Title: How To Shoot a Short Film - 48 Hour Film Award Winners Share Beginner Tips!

We planned to open this scene on a wide shot and let everything play out in medias, but But in the edit, it didn't feel right,
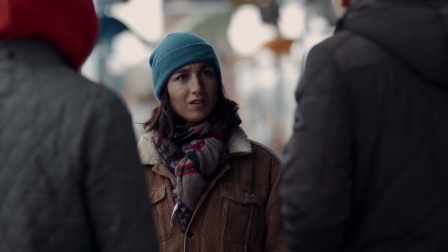4:15 it was too straight forward, instead our editors decided to move the wide shot till later in the scene,
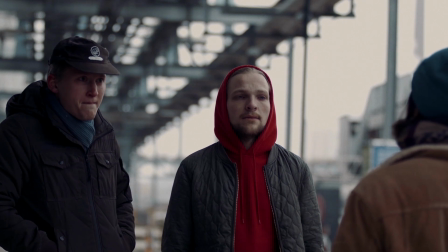4:20 using it as a punchline and an establishing shot at the same time, which worked way better.
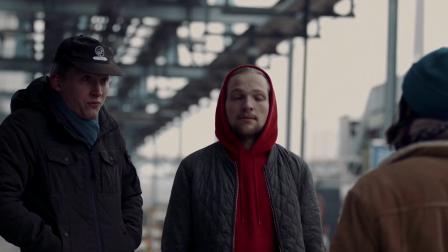4:26 Fuck's a ghost fighter? He's gonna fight Lloyd? As you?
We couldn't have done this if we would have cut the wide shot after the beginning of the scene. So shooting scenes this way provides a lot of structure on set and gives you more creative freedom in the edit. In what order do you start recording a shot? Firstly, the director starts rehearsal with the actors.
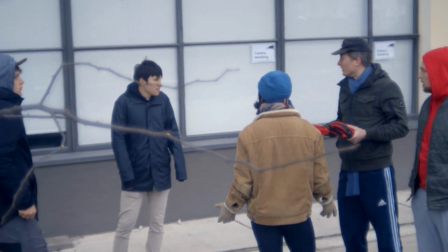4:49 Locations can pose limits to your actors and the scene,
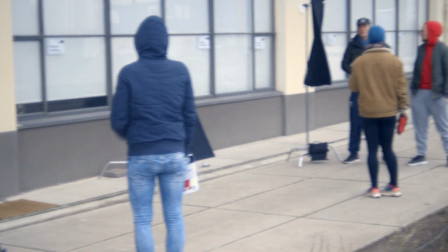4:52 so rehearsal offers an opportunity to find out those limitations and work around them or make them work in your favor. You might have heard the term blocking the scene before. Well, there you go, blocking on the house.
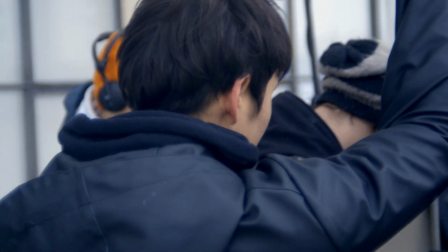5:05 Blocking is the precise position of actors during a scene. Markers are put at positions where actors will stand still, often end positions.
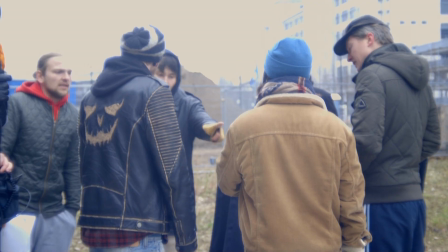5:12 These markers show the actors where they should move to and stand in position. Then the actors skedaddle to make way for lights and camera. If possible, have other departments check makeup, clothes and stuff on set.
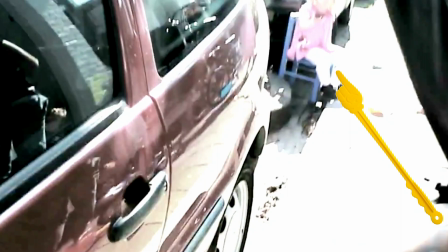5:23 It will be a shame to find out that some of the shots have some displaced items or crew gear visible on screen. Once everything has been set up, you are ready to film. So just shoot your scenes, just rinse and repeat all these steps and BAH! You just made your own film. There you go. Good job me. Good job you. Good job me. You should probably subscribe now. More videos are coming. I'm leaving and this is a bag of peanuts.